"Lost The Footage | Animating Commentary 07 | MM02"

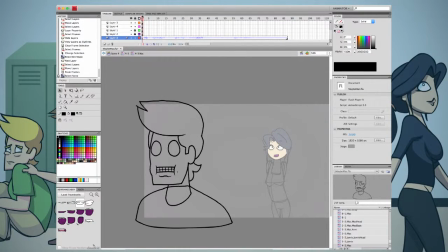0:00 Whoa, what's that? Hey everyone, welcome back. I hope you all had a lovely weekend, and if you're watching this at a later date, I hope that whenever your last weekend was, that it was a good one. As you can see, I've done a little work off camera, and I've changed up the scene a little bit.
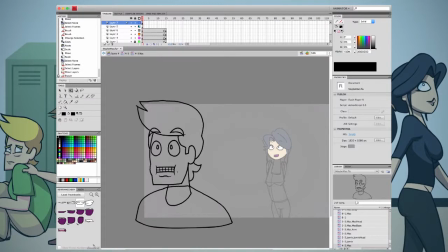0:17 Mac was originally going to be mostly off camera, but I decided that his reaction would be more appropriate. This episode is going to be a little bit shorter than the rest.
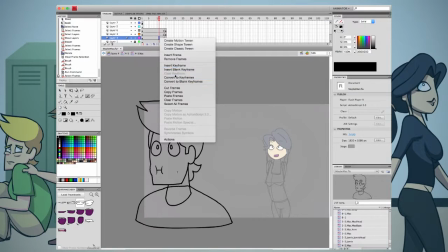0:27 For whatever reason, my capture software decided to freeze on me halfway through, and it didn't resume until I paused and unpaused it. So I apologize. Hopefully that won't happen again anytime soon.
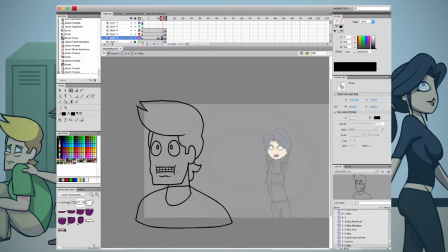0:38 And if you saw the last episode, goodness, I apologize for that. That was horrid. I don't know what happened to the audio. I didn't know how to fix it. Again, that won't be happening anytime soon. Moving on to what's in front of us, I'm animating Mac's reaction to hearing the girl's voice.
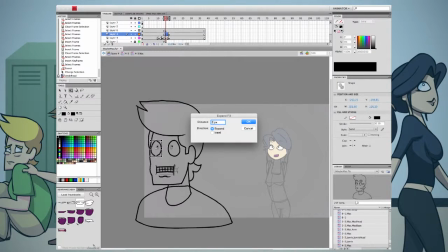0:58 Interestingly enough, Mac's design used to include thick white glasses, solid opaque glasses that, while may have been more fitting for his character being this intellectual genius, it wouldn't have allowed for the type of
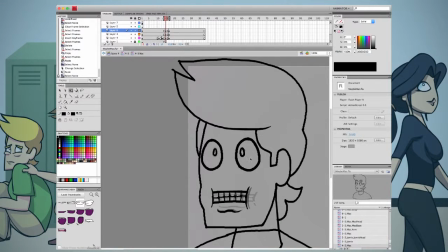1:12 scenes and reactions that are taking place here.
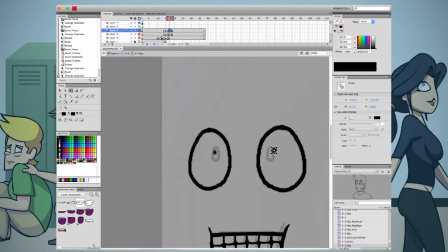1:17 And while I do like the glasses, and maybe I'll find a way to incorporate them somewhere at some other point,
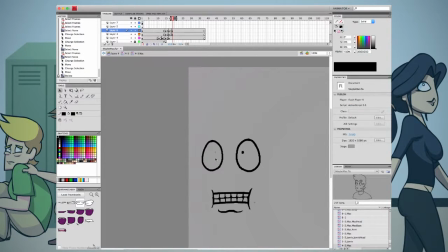1:25 when you have something that looks like this, it's hard to pass up just getting rid of them.
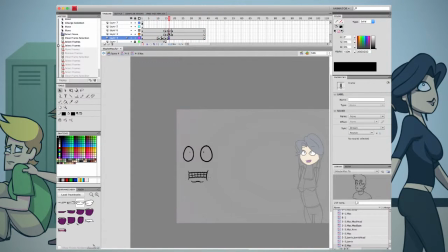1:31 And that was the design choice that I made back when I was starting out Miserable Mac episode 2, was that I just had to take out the glasses. Oh, and right here, this is where it cut out and it skipped ahead,
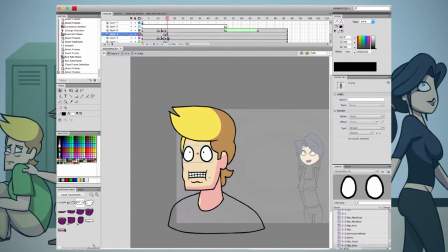1:45 so I completely colored in his head and did most of the animation, and so I apologize you didn't get to see that because there were some fun things that I wanted to talk about, but we're just gonna have to deal with it and move on.
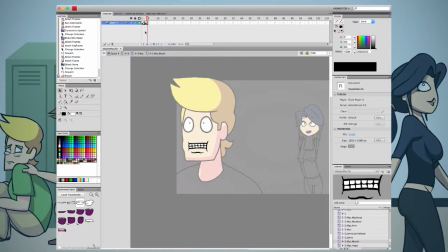1:58 So you'll notice that a couple of things here is that I'm using a thicker brush for his face,
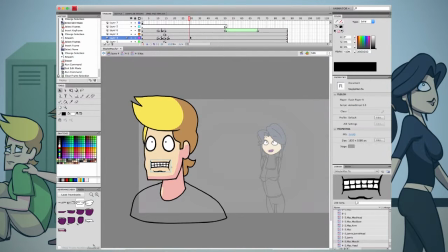2:06 for his body, and I'm also using shading, something that you don't see in any of the other characters. And I opted for that design choice mainly for an aesthetic purpose. It just looked right. I was originally using a thicker brush to
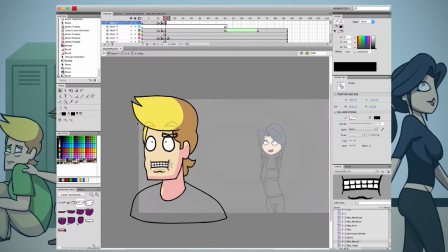2:25 just do the sketch, but then I looked at it and said, hey, this actually works. And I went with it. And right here, I'm just going in and I'm making everything shaky.
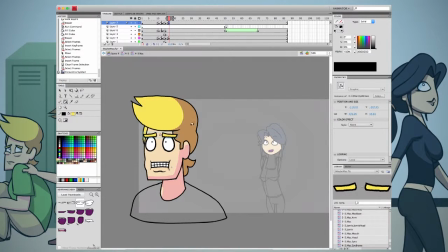2:39 As you can see, that kind of like jumping back and forth of his face and his mouth, and I'll be doing it to the eyebrows right here as well,
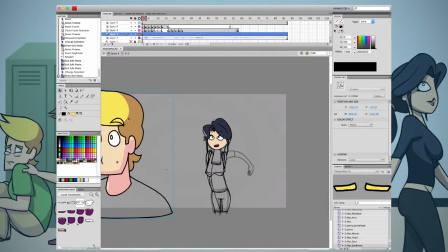2:50 because he's scared. And that's something that those two frames that go back and forth,
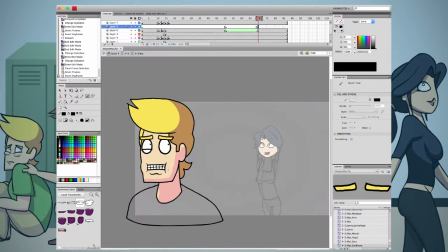2:55 smoothing and unsmoothing, that can be used to convey motion in otherwise solid objects, and it can also be done to make someone scared or anxious. This part right here, this is a bit of a drawing. This is a bit of the animation that I opted not to use.
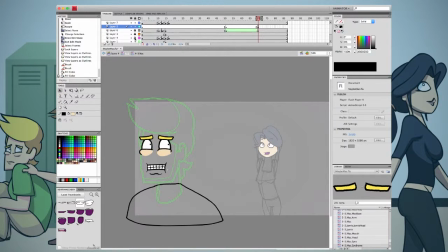3:15 Having the lower eyelids kind of come up a little bit as he's scared, and it just kind of made him look creepy. I mean, obviously he already looks scary, but it made him look sort of a way that I didn't want him to look.
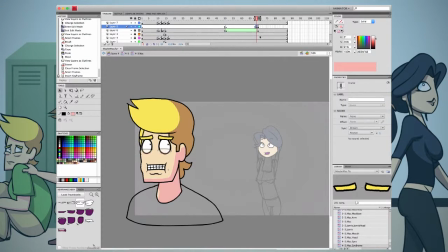3:33 So I ended up drawing it and just not using it. Which is too bad. I kept it, I turned it into a guide layer, which is a layer that won't show up in the final animation. So if I decide to put it in later or go back and change it, I can do that.
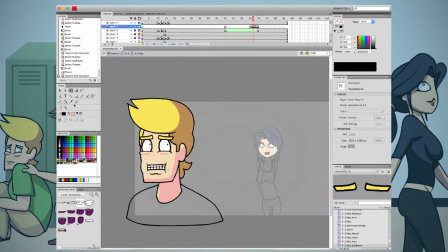3:51 But it's unfortunate. You spend time on something and it doesn't pan out, but that's okay, you know. I don't have any deadlines, so I can afford to waste time on something like that.
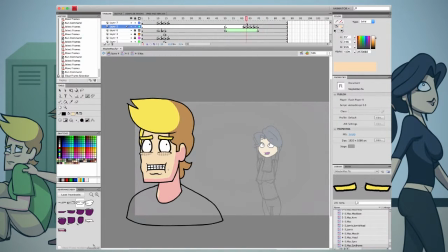4:07 And yeah, you know, it does look a little bit off. So I haven't colored in the shoulders yet, because that's something that I'm going to be animating next. And the shoulders,
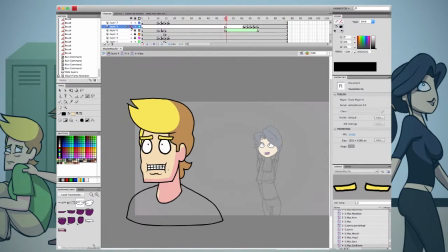4:24 again, they were something that I decided not to keep, so you're going to get to watch me animate them and then just cut them out. Unfortunately, you know.
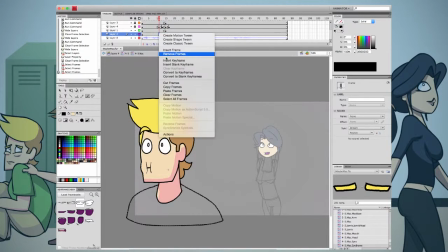4:37 In the previous shot, the shot that is not going to be present in the final animation, I had the shoulders animated and it looked really good, and that's why I decided to try and draw them like this. I think part of the problem is that they're way over exaggerated. Had I gone back and maybe
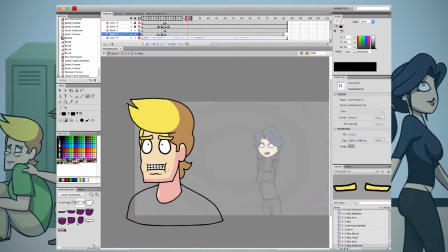4:59 lessened that, made it to a smaller degree, it would have been acceptable, and maybe I could have worked with it. But what I ended up doing instead was just making his whole character move up and down a little bit as if he jumped. And I think the effect that we ended up with was probably a little bit better.
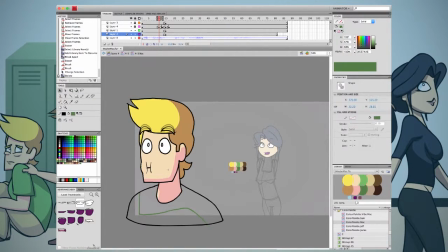5:19 So yeah, I just decided to color it and then add the shaky effect to it, which, as we've seen in the past, works pretty darn well for what we're doing.
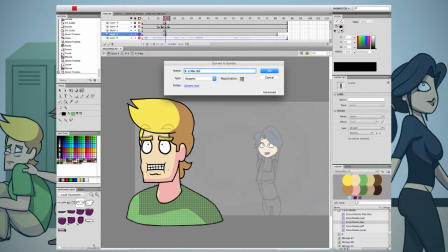5:31 And here, yeah, right here is where we go in and add that effect to it.
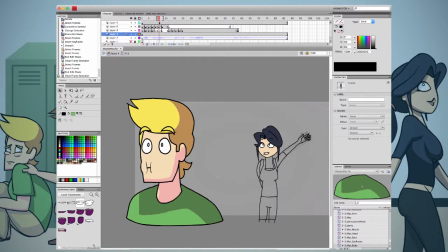5:38 So now we're going back to the timeline, and what I'm gonna do, yep, here's animating the bounce. But I'm actually gonna darken him,
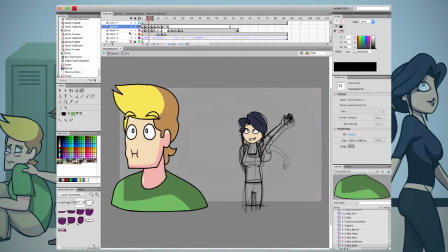5:47 and mainly I'm doing that because he's a foreground object, and sort of the focus is on Jamie.
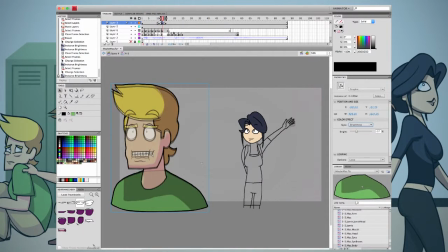5:54 You want to see Mac's reaction. I really like that reaction. I really like everything about this scene so far.
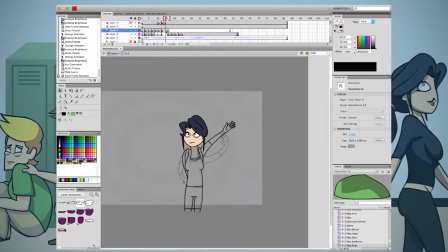6:01 But Jamie is sort of the focus. And so now we're actually going back to animating Jamie because, again, I haven't finished it yet. We're actually going in to watch to finish doing the final drawings of her pose, or most of them.
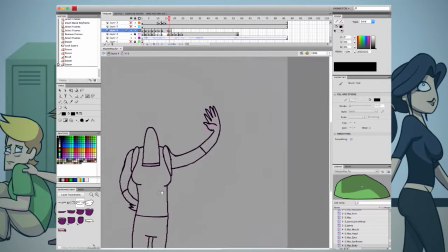6:20 We're actually going to go back to doing
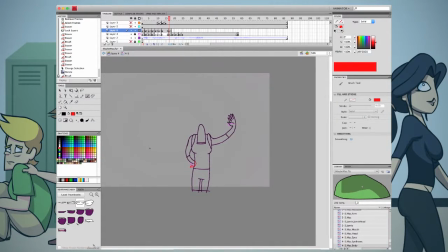6:25 the construct lines. And here's that technique that I talked about where I use a different colored tool, and I actually have the brush setting to paint behind so that I can draw the full hand just because I need to kind of visualize how it'll look,
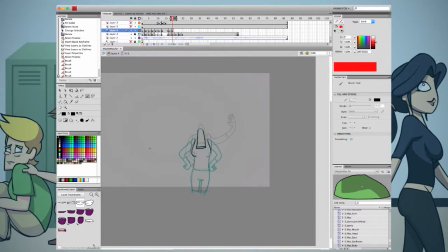6:40 but then I can go and erase most of it and erase it easily without disturbing the other lines that I have already laid down. So one thing you'll see right here, the arm doesn't look quite perfect, but it's in the middle of a quick movement.
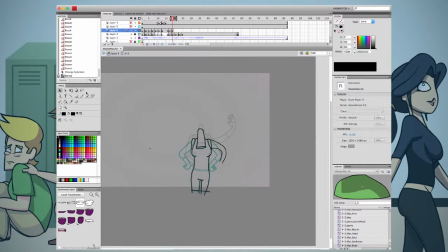7:00 So I decided to leave it, I just went with it and said, hey, it's only there for, what, a 1/10 of a second?
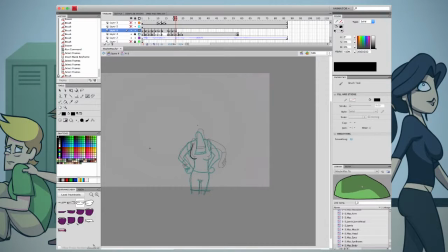7:11 It's something that really, she's in the middle of movement, it's not going to be noticeable. So I just left it and went ahead and went on to the rest of the animation. And having seen the finished animation, it is done now, or this part of it.
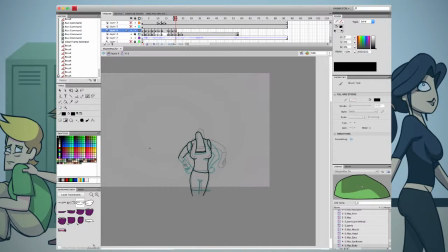7:27 Still have to do the head and a couple other things, which we'll see in upcoming episodes. It looked really good. Alright everyone, that's all I have for today. I'll check in with you next time. Until then, enjoy the rest of the footage and enjoy the rest of your day.
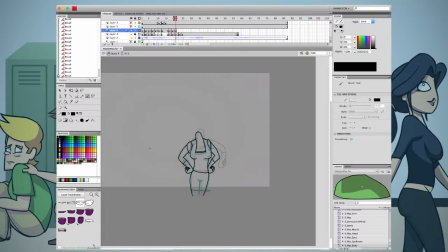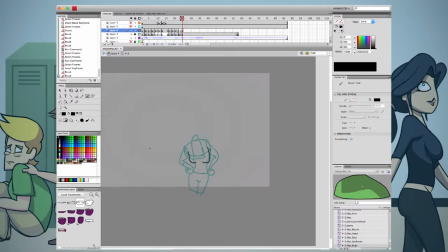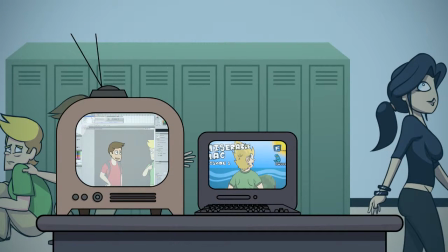8:12 Thank you so much for watching. If you enjoyed the video, consider giving it a little thumbs up.